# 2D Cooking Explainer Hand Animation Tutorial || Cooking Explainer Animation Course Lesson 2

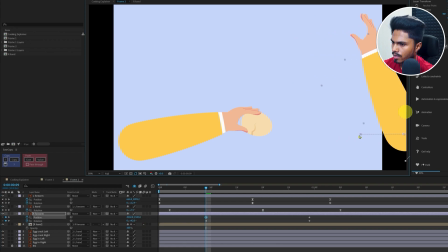12:19 So let's rotate it in the opposite direction and let's just move it outside the frame. This is the keyframe and let's add a little ease at the end. I think we can slow it down by a few frames.
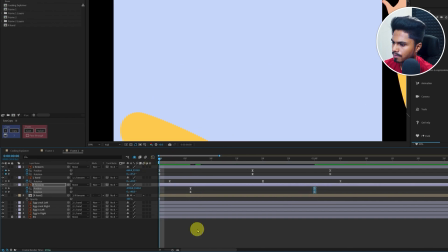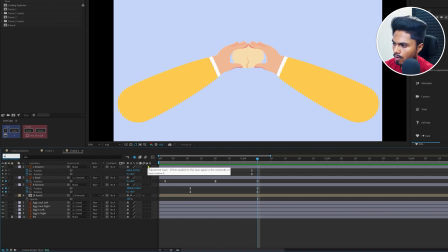12:47 Now after both the hands settle down, let's add a few frame pause, like around 8 frame pause or maybe 10 frame pause. And now we are going to open up the eggshells. So right now we're going to select the right side of the eggshell, split it at this point.
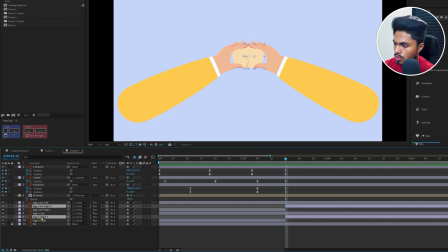13:07 So for that, Control plus Shift plus D to split the layer and parent it with the right hand. And let's jump on to next 18 frames and just move the hand away,
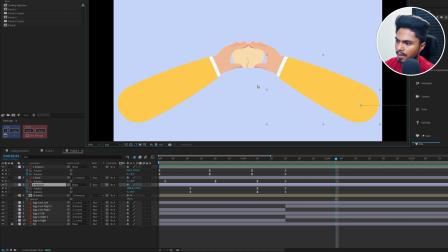13:22 like the way we are just going to separate the two eggshells. So for that, we are going to animate the rotation property of the hand and the position and the rotation property of the forearm of both the hands.
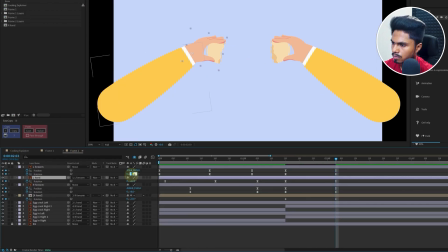And just eases the keyframes. So in between, it may look a bit unnatural when we are just moving the two eggshells
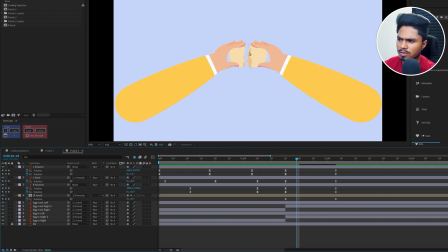13:57 on the opposite side, because it should look like we are cracking the egg. So for that, let's jump on to like around 9 frame, and we're not going to move the hand so much apart. But for this one, let's turn on the guide and let's move it a bit closer.
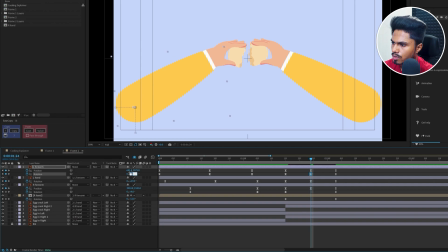14:15 So we're just going to readjust the rotation and the position property so that it should look like we are breaking the shells of the egg. Well, this one looks good to me.
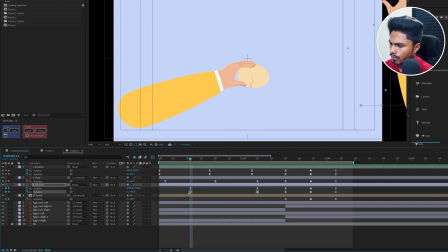14:27 And one more thing, we can select the rotation property of these two rotation keyframes when the hand is coming inside the screen. We can just offset it by a few frames to add a little bit of follow through.
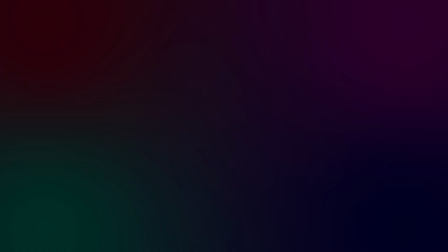14:41 Okay, now one final thing that we're going to do is add a little bit movement on the fingers of the right hand.
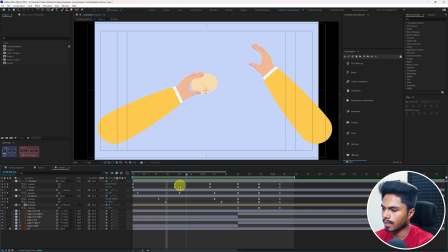14:47 So when the second hand is coming inside the frame, in this motion, we're going to add the movement on the fingers.
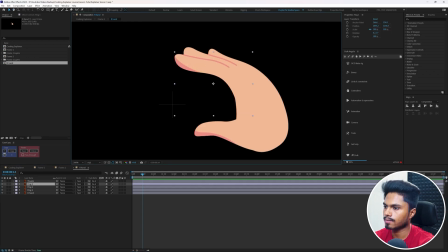14:54 So let's get inside the hand composition. Let's select one finger and let's add a puppet pin over here,
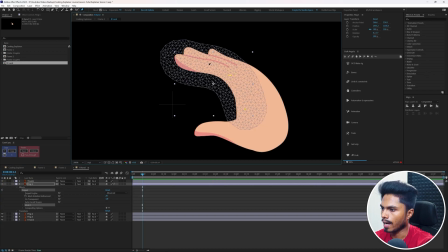15:03 then one here and one here and one here.
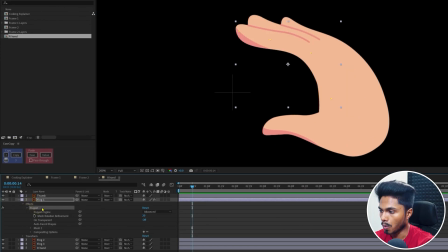15:09 And now let's convert these puppet pins into bone layers so that we can control it with individual layers.
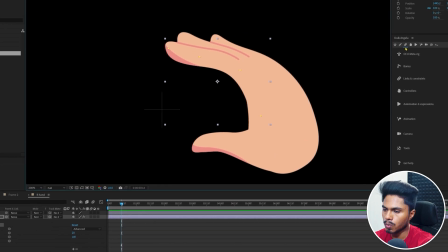15:16 So for that, select the puppet property inside the effects. Go to Twig, click on links and constraints, then click on add pins.
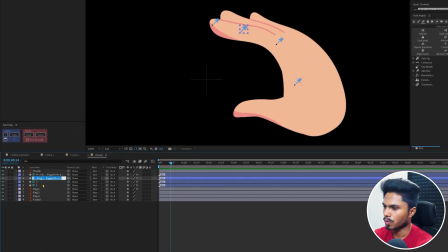15:25 So let's rename it like 1, 2, 3, 4. And in the similar manner, we are going to add puppet pins and convert those pins into pin layers using the Twig Bezier for the other layers as well.
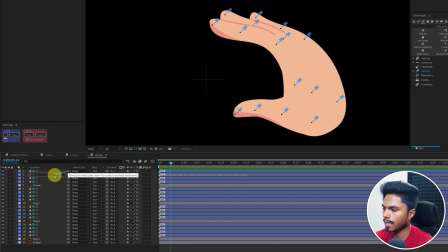15:39 Okay, now we're going to parent the pin layer 4 with 3, 3 with 2, 2 with 1. Similar for the other fingers as well. Okay, now we're going to just animate the rotation property of the individual pin layers of each fingers.
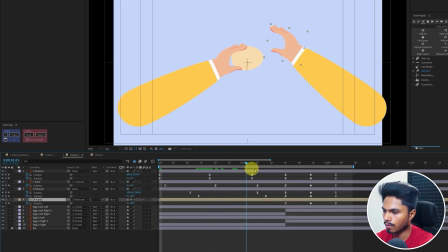15:56 And maintaining the exact time or timing of this action of the second hand.
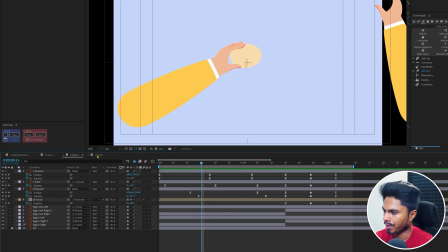16:02 So let's start the animation from somewhere around here. Let's go to the composition.
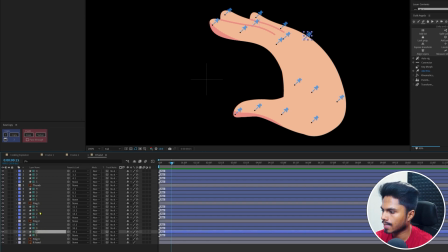16:08 And let's select any pin layer, like let's start with the pin number 2 of the first finger, open the rotation and again, and let's end the animation around here. So let's add a keyframe over here.